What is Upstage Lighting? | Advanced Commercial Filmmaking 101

Hi, I'm Valentina V and welcome to 4 Minute Film School. Today we are talking about upstage lighting.
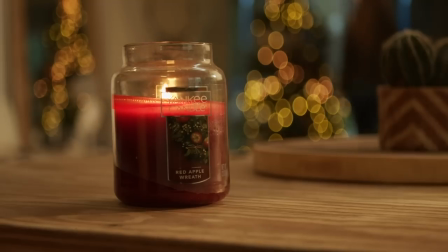What is it? How do you use it? Let's go.
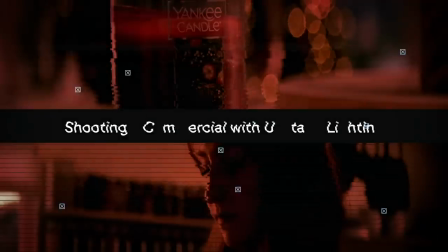Today we've got cinematographer Chetko Timmons in the house. Hey Chetko. Hello. Chetko, what kind of stuff do you normally shoot?
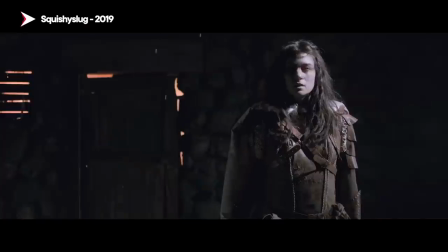Yeah, so I shoot music videos and short films and also some tabletop commercials. Definitely hit him up for that. But today we are doing what? We are shooting a spec commercial for Yankee Candles. So Cheko, these lighting setups employ upstage lighting. What does that mean?
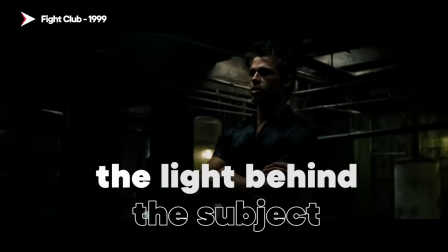So upstage lighting is when you have the light behind the subject in relation to the camera.
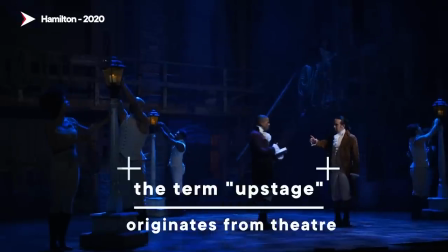It's a reference to theater where if someone came in upstage, it was from behind because the stage was slanted.
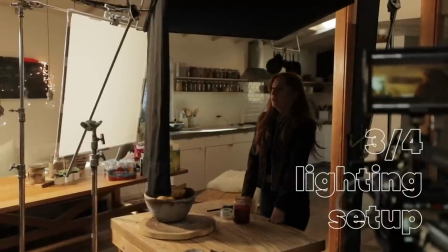I think of it in the setup called the three quarter lighting setup. Three quarters of the circle around the subject is the light.
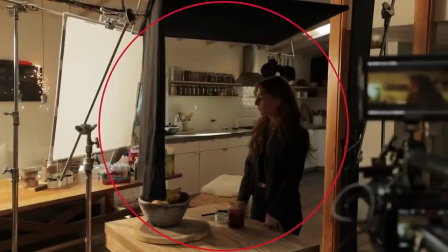So it's 90 degrees away from the camera. Then the subject is looking right down the middle of that angle and that creates a
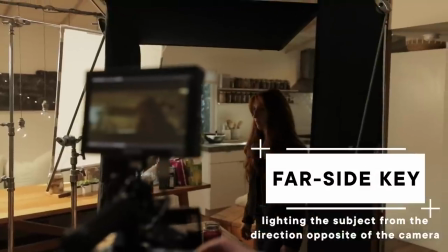really nice far side key on the subject and contrast on the other side of the face. And in what sorts of situations would we want to use upstage lighting? Upstage lighting I think just creates a very cool looking visual.
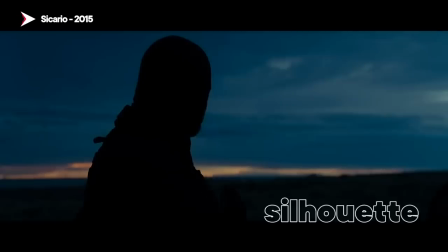It produces a lot of contrast, foreground to background. It often produces a lot of silhouetting which I think is visually interesting. So tell us a little bit about this shoot. What were you shooting? So I've gotten really into the candles during quarantine, and I just wanted to make a little commercial for them.
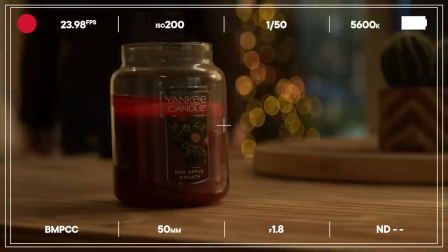So for this episode, we're shooting a fake commercial for Yankee candles, all using upstage lighting techniques. Usually films are shot out of order, and that is certainly true for commercials as well.
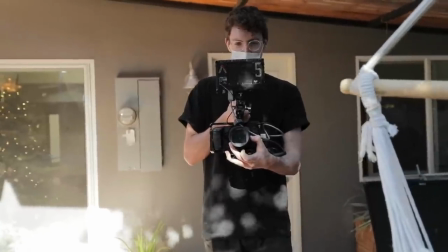In this case, you did shoot out of order. What influenced what order you shot in?
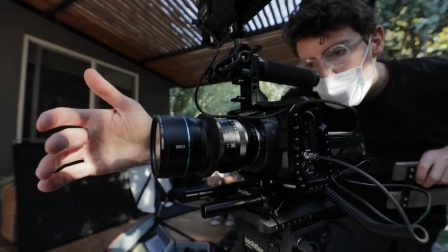For this shoot, the light, and the time of day mattered a lot.
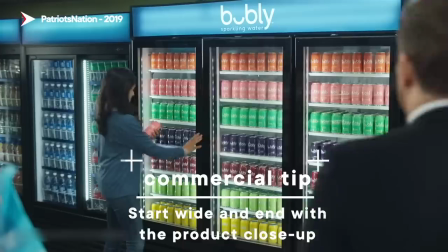When I think of shooting a commercial, I wanna start with a wide shot to kind of establish the character, the environment, and then get closer as the ad goes on, introduce the product.
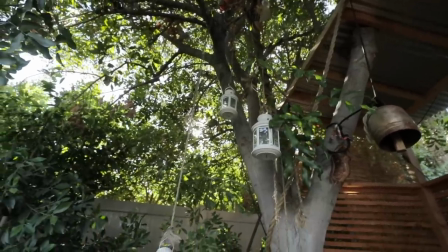I knew I wanted to wait for the sun to set for that wide shot, which is what I would have preferred to start with.
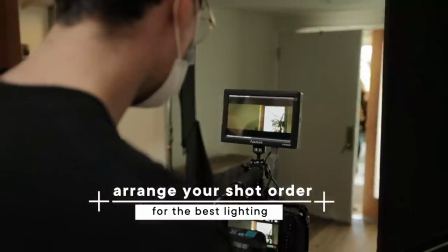The next shot in the sequence was going to be her coming through the front door, so we just decided to start with that shot instead.
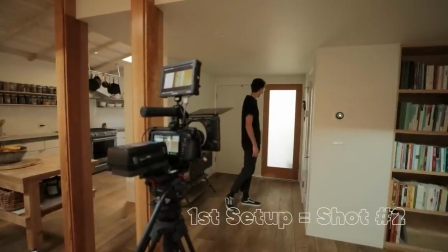So for the lighting for this first shot, I started with this window that was already part of the set. It was a frosted glass window right next to the door.
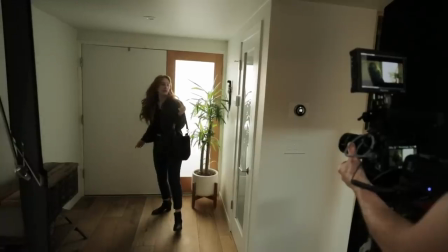I knew I wanted that to be the light source as she comes in. Now she's facing the wall and there's a light behind her that's lighting the far side of her face upstage.
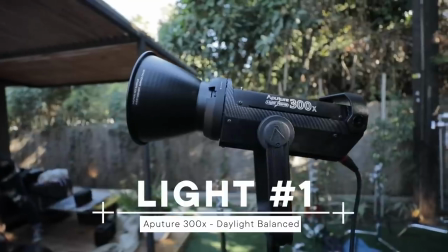There wasn't enough natural light coming through the window so we put a 300x outside at full daylight
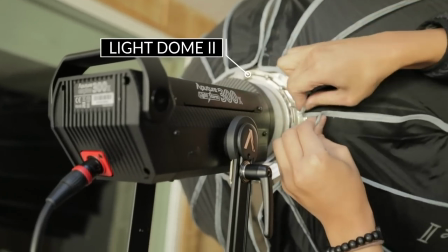5600 Kelvin with a light dome 2 and put it at 100% and it just directs the light pointed right through the window.
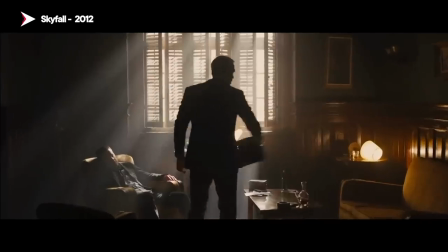And honestly since it's meant to mimic sunlight, sunlight is hard light anyway so you didn't really need that double diffusion. While you were waiting for the sun to get lower in the sky outside you decided to just keep it going, go into the kitchen for your hero shot.
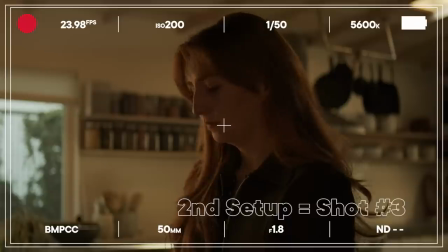How did you think about that? Yeah, so the second shot was the third shot in the sequence of her coming in lighting a candle.
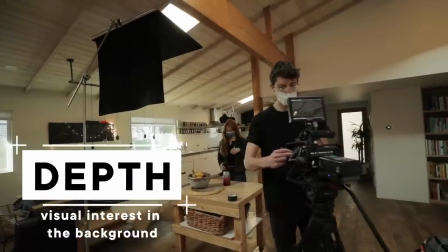So I knew we wanted some depth, so I shot into the kitchen. Then I knew we wanted upstage lighting.
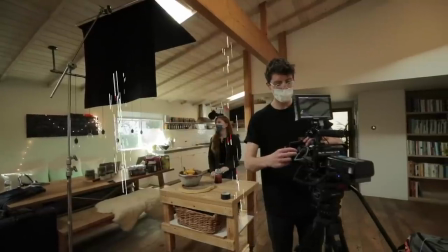I had the subject look off camera left into the open space of the room, and then there's a window that we can use to motivate a key light.
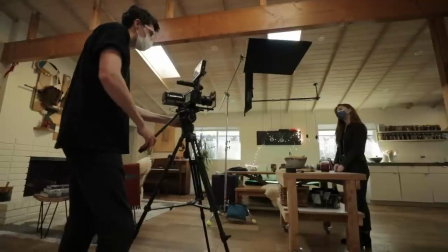But first we need to block off a lot of the ambient light, and because it's such a big room and there's skylights we needed to really get in some negative fill there
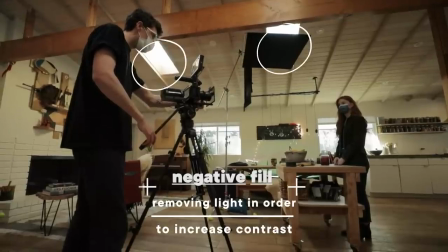there's a skylight almost directly above her so we brought a four by floppy table topped with one side flop down up close to the skylight and it was blocking a lot of the light but it wasn't creating the level on the face that i wanted so we brought that really close
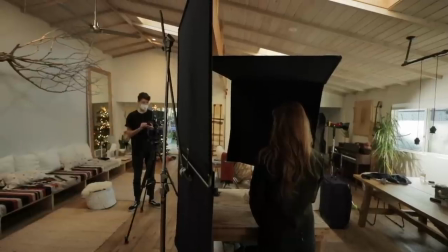and we ended up making a kind of a box around the subject with the one floppy over the top of her and then
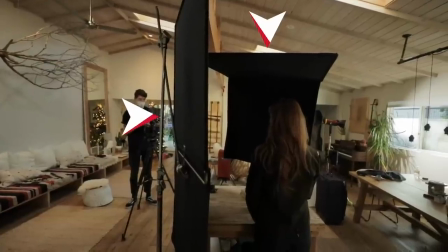another floppy just straight up and down on camera right.
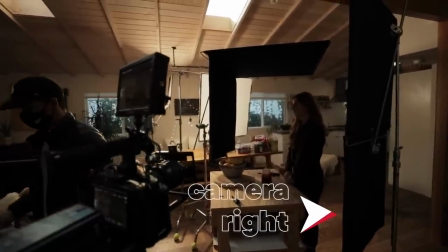Bringing those in really close helped bring down the level on her so we could work with the lighting around her.
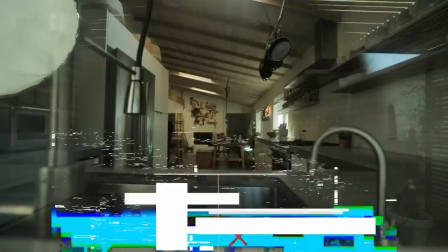I noticed that there was a light that you placed outside of the room that was shining through the window. Why did you do that? There was a window on the far end of the kitchen that we're not going to see.